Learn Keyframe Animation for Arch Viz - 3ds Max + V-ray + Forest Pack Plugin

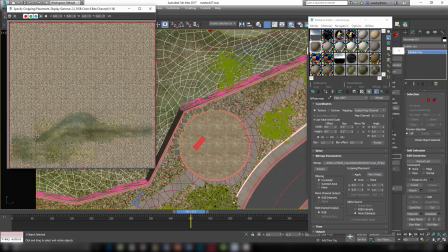Okay, so the polygon is unwrapped and obviously that creek area is all happening right in here
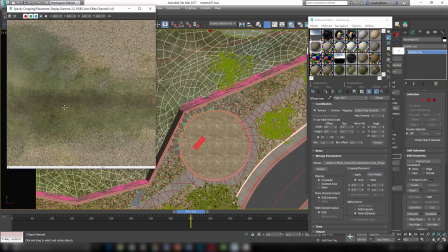and it's just a humongous map with kind of some kind of grassland looking stuff painted on it.
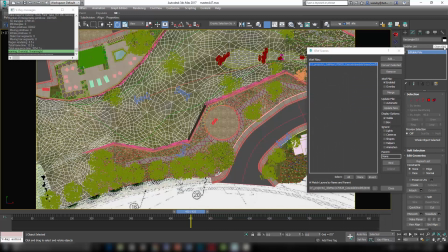Okay, so that's pretty straightforward. If you look at, if you put another unwrap on this, unwrap UVW,
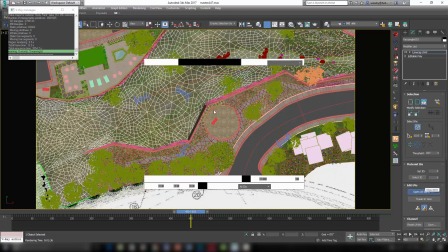you could go into the open UV editor and you would see with this object that there it is unwrapped.
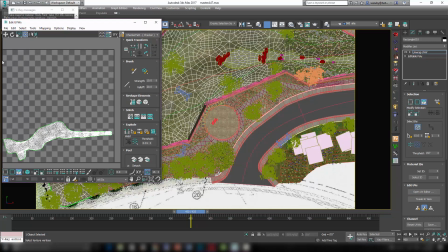It's really just a flat map of that thing. And so it exports this whole square and I just painted right here, made sure it was really high resolution so that even though I'm painting on this little part when I go into my cameras,
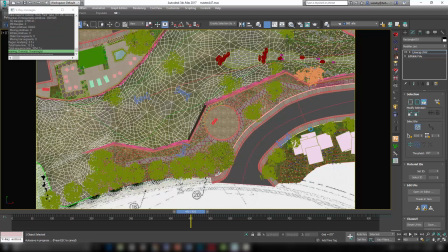it still doesn't get blurry or anything like that. So that is that. The forest pack stuff, like I mentioned, once I have my big mesh of landscape here of the terrain, I can then just start using forest pack to say, OK, throughout this whole terrain,
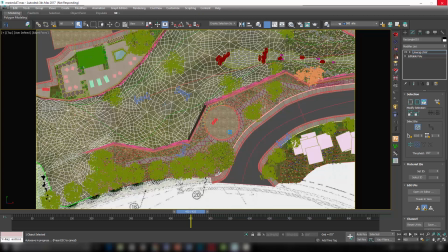spread this little this little grass mesh. and it automatically kind of makes these little proxies for it.
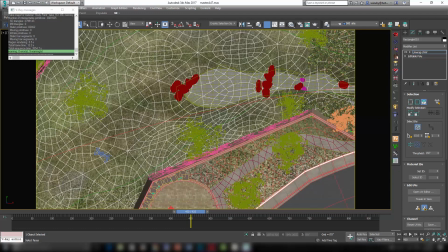They're not exactly proxies, but they work similarly. And then you can also set it up so it's only modeling
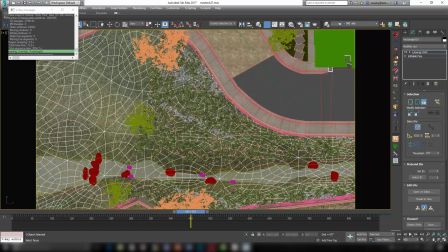or only spreading landscape in the areas where the camera can see it.
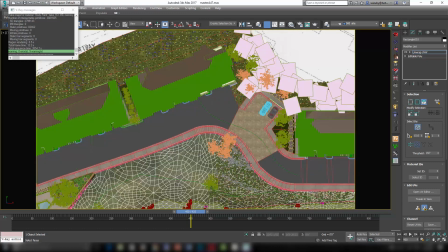So the active camera is determining which part of that is actually rendering. So if I get down into my cameras here, I've got this creek area.
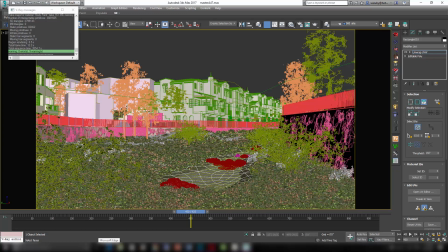So everything that's within this camera is getting covered now by the Forest Pack item. And you can see that there's just plants everywhere. All these little dots are plants that will render. Okay, and you can see that up here, I have a bunch of trees scattering all over using the V-Ray, or sorry, the Forest Pack Pro as well.
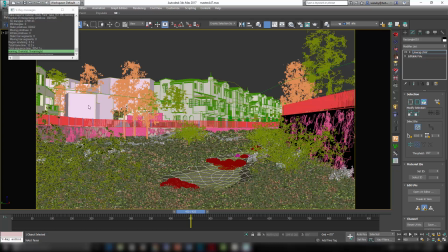And that kind of encloses the whole property so that I don't have to worry about what is beyond it. Okay, for the sky, I just have an HDRI that has a horizon line with trees and then a nice sky. And so that kind of creates the background. So these trees are kind of the middle ground. Beyond that, all you see is the background.
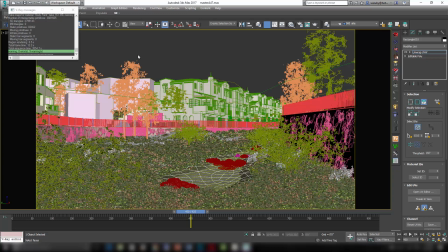And that kind of closes in the whole project for me so that I don't have to worry about modeling a bunch of stuff around the site or anything like that.
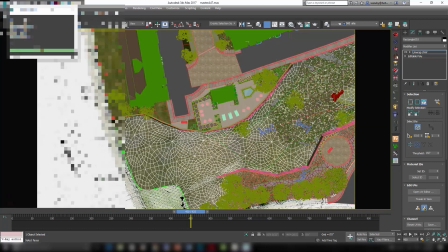So this forest pack thing is really awesome. You can also draw shapes that you want to cut out of the forest pack items.
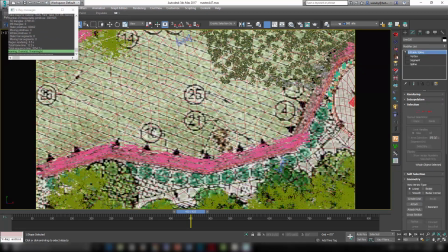So you can see there's like some lines in here like this line right here. There's a forest pack item I didn't want.
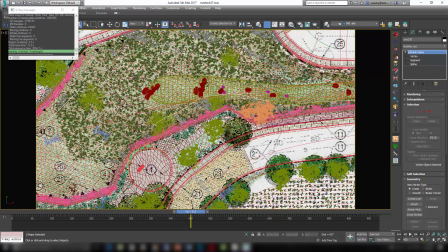Actually, that's just what is included in the forest pack item So everything inside of this line is going to be rendering a different forest
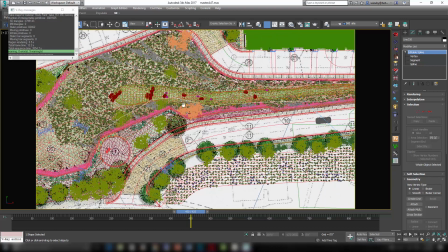pack item Which has some more wild flowers and things like that and you can also exclude things using lines
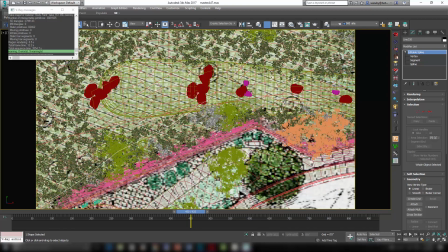Actually, that isn't an exclude you can see the forest pack item right here these gray flowers Will not happen within this spline here
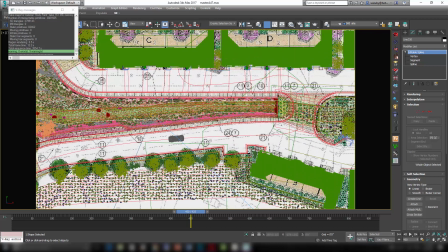okay in forest pack you could do i could do several lectures and maybe even a whole course on how to use forest pack but if you haven't ever checked it
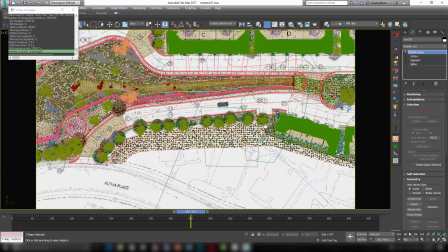out definitely do especially if you have to do a big old animation like this with a bunch of landscaping the landscaping happens to be a very important part of this
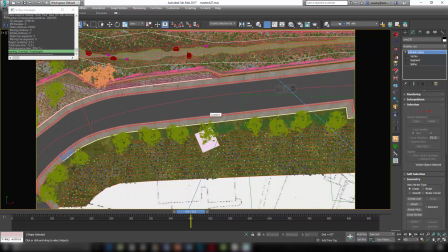project so the only other thing really to talk about is just the animation itself let's look at one of these cameras here like
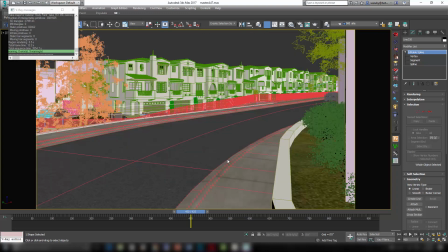physical camera two okay Okay,
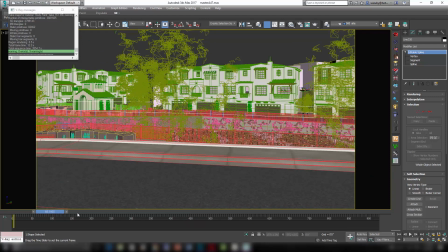you'll see that all it is is a very simple pan of the camera as a car drives by.
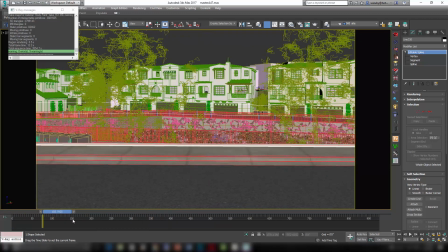So this is kind of a good way. I follow the car kind of throughout the course to kind of tell the story of what it would be like to live here.
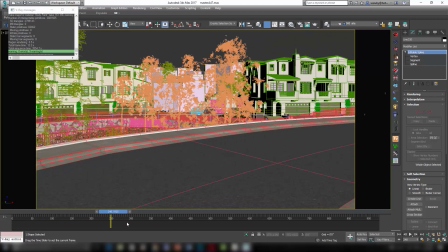Okay, so you enter in here. And at the same time, I'm using camera motions that will kind of show off the buildings, the architecture as well.
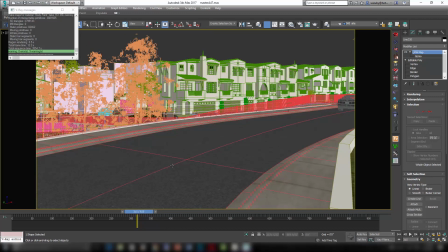Okay, so animating that car was easy. it was just a matter of drawing a line that I want the car to follow, right?
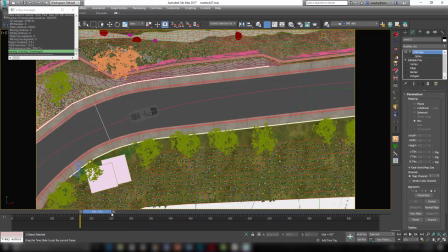So that car just animates along that line. What you do to do that is select this.